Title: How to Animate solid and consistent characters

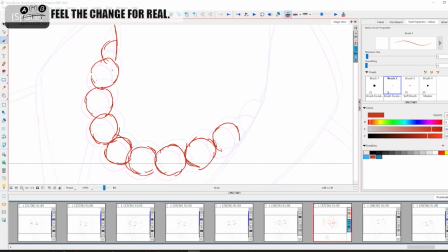assurance that as I start tidying this up with a tidy line everything is in the right place and it's all working right so there we can see the necklace is moving now
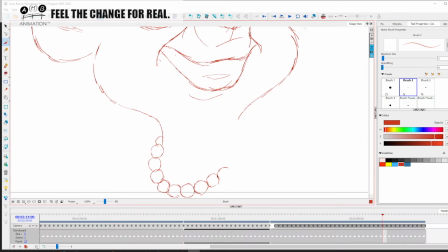just scrub that necklace for you so you can see let's just keep the necklace zoomed in on this necklace so you can watch it throughout the the animation so you can see how solid it is a little bit of changing and turning actually helps because
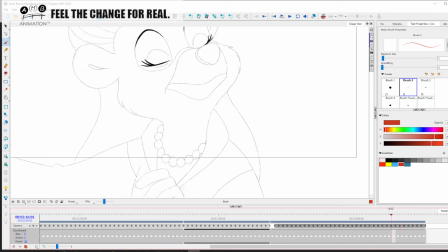it's intentional here you can see the beads are being affected and they're changing shape like that we don't want it to just be a complete solid round but the amount of keeping the consistency of those beads and the number of those beads. They're growing and shrinking slightly.
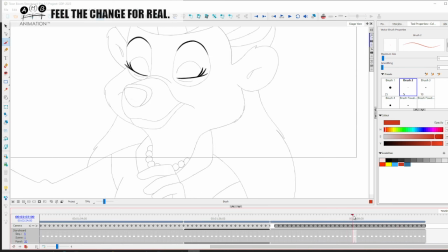That's what happens, give or take, but you don't really notice it, especially when we look at it as a whole throughout the thing. So it's about getting the illusion working and not stressing too much about the perfection of it.
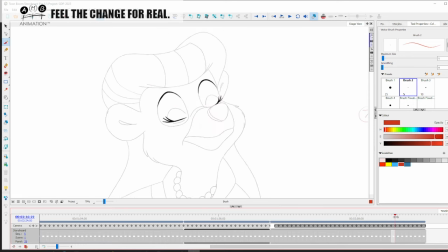Because sometimes when you stress about the perfection, you'll get a very mathematical look, which is what digital puppetry is today. and it's why it doesn't really have that nice dimensional appeal of hand-drawn animation which goes beyond the third dimension into our
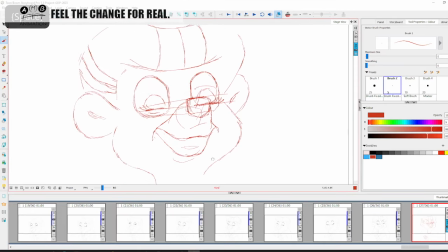own great illusion okay so let me tidy this up now I've taken it far enough and I'm quite happy with it so now I'm going to switch from lightbox mode into flipping mode so I'm gonna
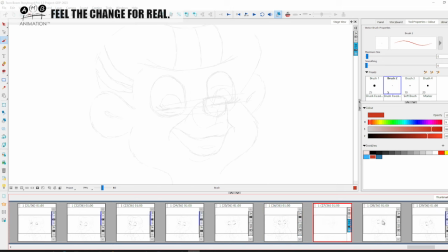really have to the thing to really focus on on here is the nose getting that nose and snout working between these two right to get the transition because I want to slow it into slightly this frame here so we don't want it to look like it's
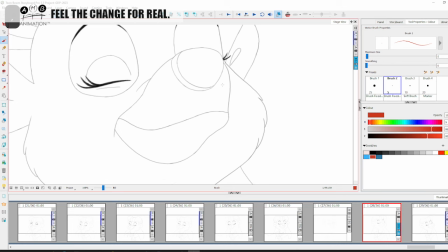it's growing and morphing now the thing is is it is changing shape so again you need to understand that so it's not you whatever I do it will look like well there's a change in
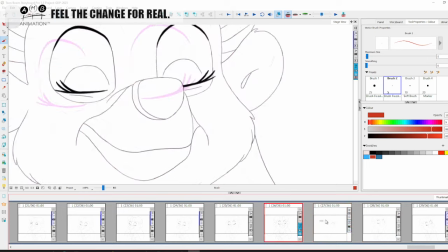shape if I just isolate these three frames but then we have to understand how to cheat the illusion to change the shape how many you know we're only seeing these drawings for one twenty-fourth or two you
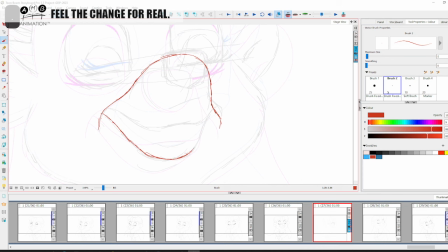know two twenty-fourths or basically twelve if you want to say twelve frames a second but don't ever work at twelve FPS you know we want the flexibility to maneuver between the two
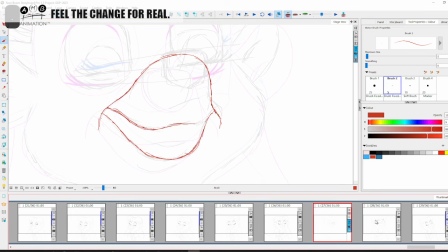so the whole thing is creating that illusion and selling that illusion so not just to just isolate
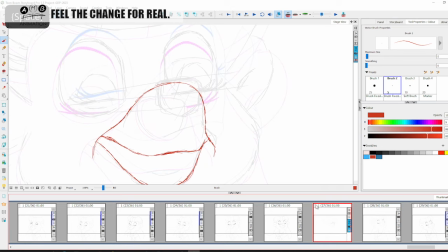those those three frames and say well that that shape is not quite it doesn't look like the same shape it isn't the same shape we're cheating it we're transitioning from one shape to another so we're
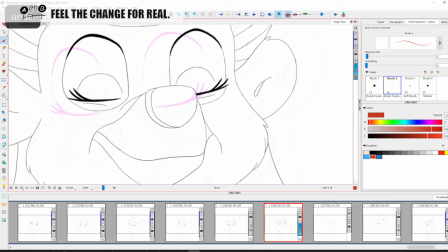distributing mass we're moving everything up right when it's more just when it's kind of lower here like this right that's intentional right this is again a lot of confusion occurs in this search for solidity when
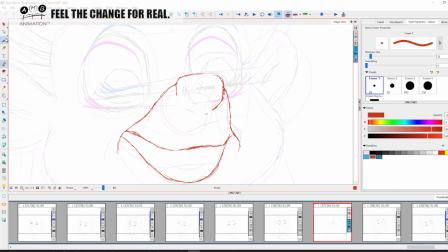people are trying to do this kind of animation that they become afraid of the very thing that they need to do to create that quality effect there that they're looking for they get become afraid of changing shape right you
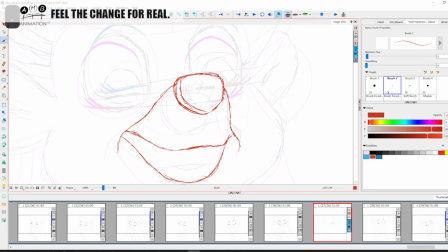don't ever want to be afraid of changing shape you need to embrace the